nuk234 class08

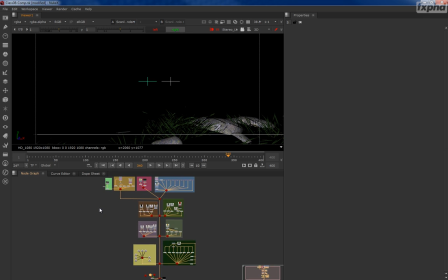So this is the final comp, and I've disabled a bunch of nodes,
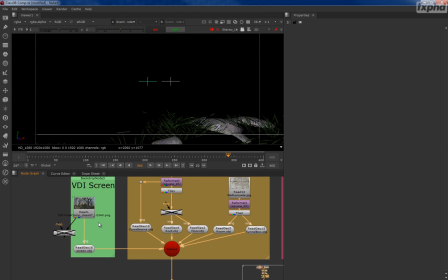but we're going to go through it item by item and show how and why I put certain things in certain places.
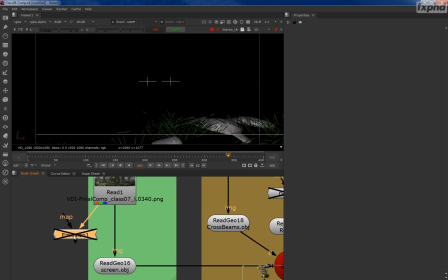Now, the first and most important thing is I replaced the texture of the screen with an emission node. The emission shader makes sure that the screen will be illuminated at all times.
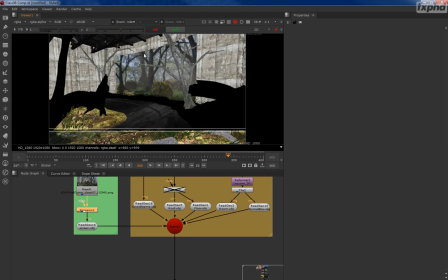And let's switch this to 2D so we can see what the render looks like.
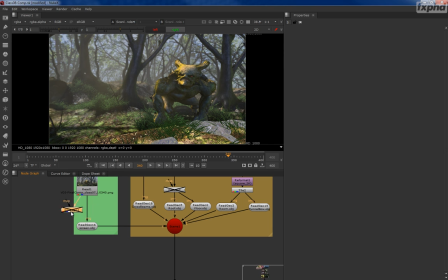See, without the emission shader on there, it's not going to work as well. Of course, now it works just fine. But let's enable our lighting.
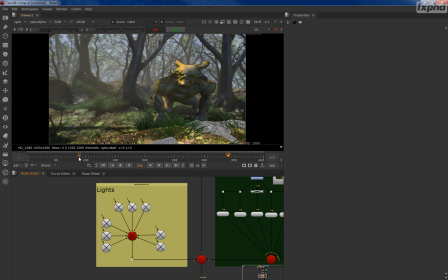So if you look down at the bottom of my script here, and let's go to an earlier frame.
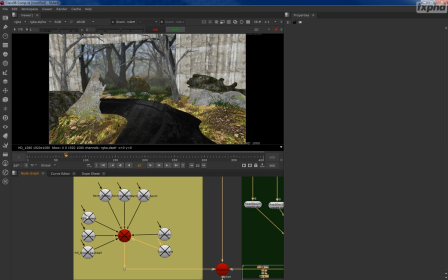This is the lighting, and the lighting is all turned off. I've got a couple of key lights, direct lights pointed in 3 different directions,
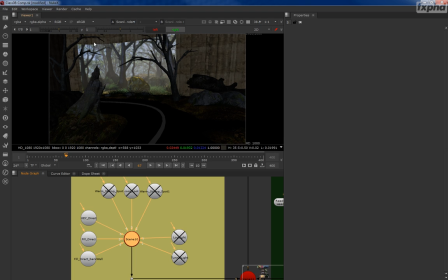which basically give a base amount of illumination to everything in here. And then there is a light. Let's back up a few frames here.
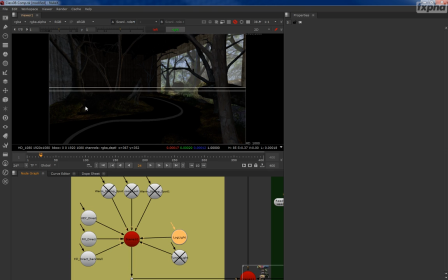There is a light inside this log right here that is meant to illuminate this edge so we can kind of see it there. There's a light inside the tunnel, which is going to brighten things up this way to illuminate the tunnel.
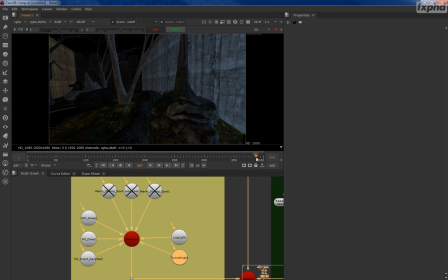And that's mainly for the end of the sequence, when we go in here, this light lights up the back of the tunnel and gives some nice illumination along this area.
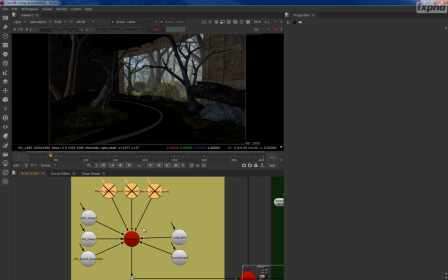And then I have 3 spotlights that are shooting down light in key areas, lighting things up. And this is where we get our real problems illuminated. Notice how I have a spotlight that's illuminating this tree,
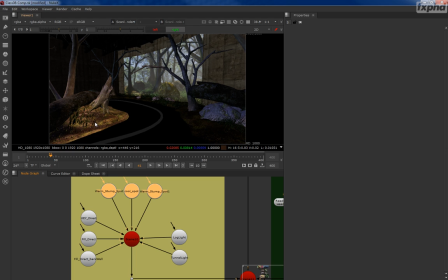this ground, but this ground is not responding the same way as this ground is.
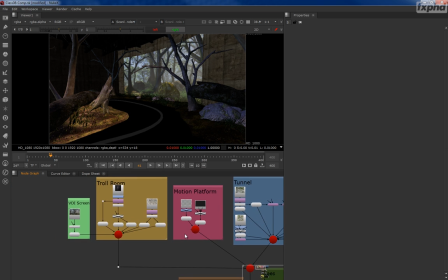So as we go through the different sections, I'm just going to point out how some of these
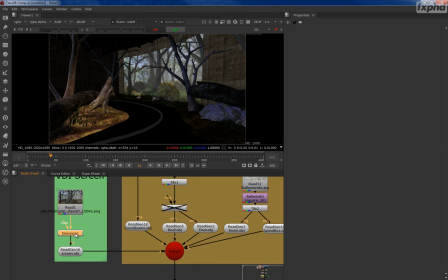modifiers, these shaders are set up. So this emission shader right here, you can see without that, it's under like default illumination. But what this does is it keeps it exactly texture pixel for pixel the same no matter what the illumination is.
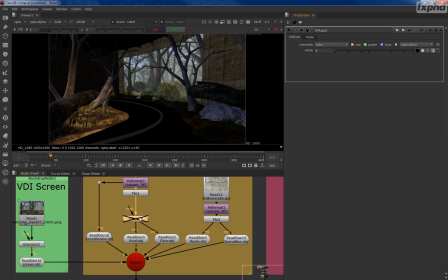And then I have a diffuse shader, and I've used this several times, set to 0.
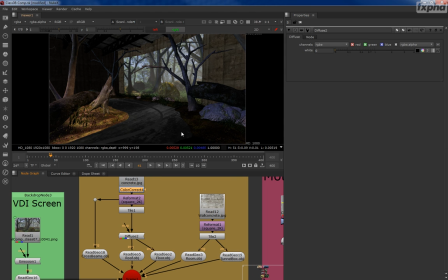And that just basically, I've done some color correction to make it feel just about right.
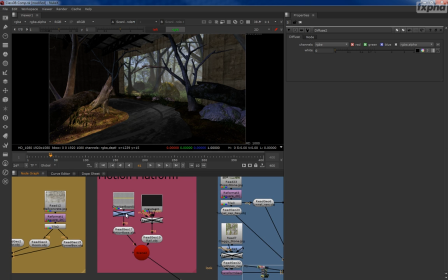So there's that room. And then we've got the motion platform, and I just have a basic checkerboard on it. Next week we're going to texture that, because once you get 360, then we'll be able to see it. But for this week, I didn't bother because we don't really get to see it that much.
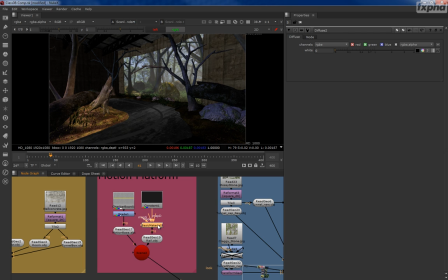So I also have a basic material shader on this track rail, and that was so it would catch some light and catch some specularity, just a little tiny bit here and there.
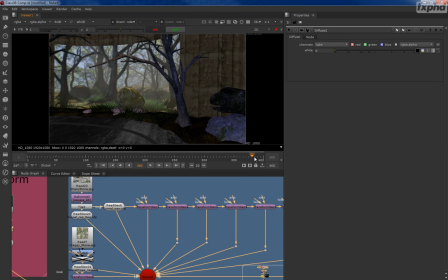And then if we go over here, this is the tunnel section.
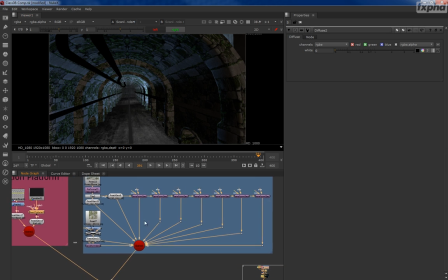Now the tunnel is actually made out of many different pieces, but only really 2 pieces.
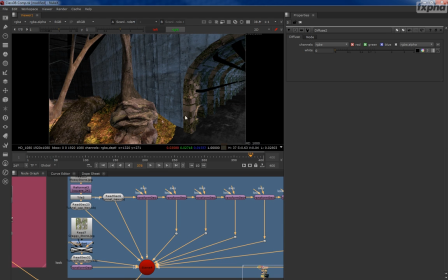There is a front end which has this ridge right here, and if I disable that, you'll be able to see where it covers to. It fills up right in there.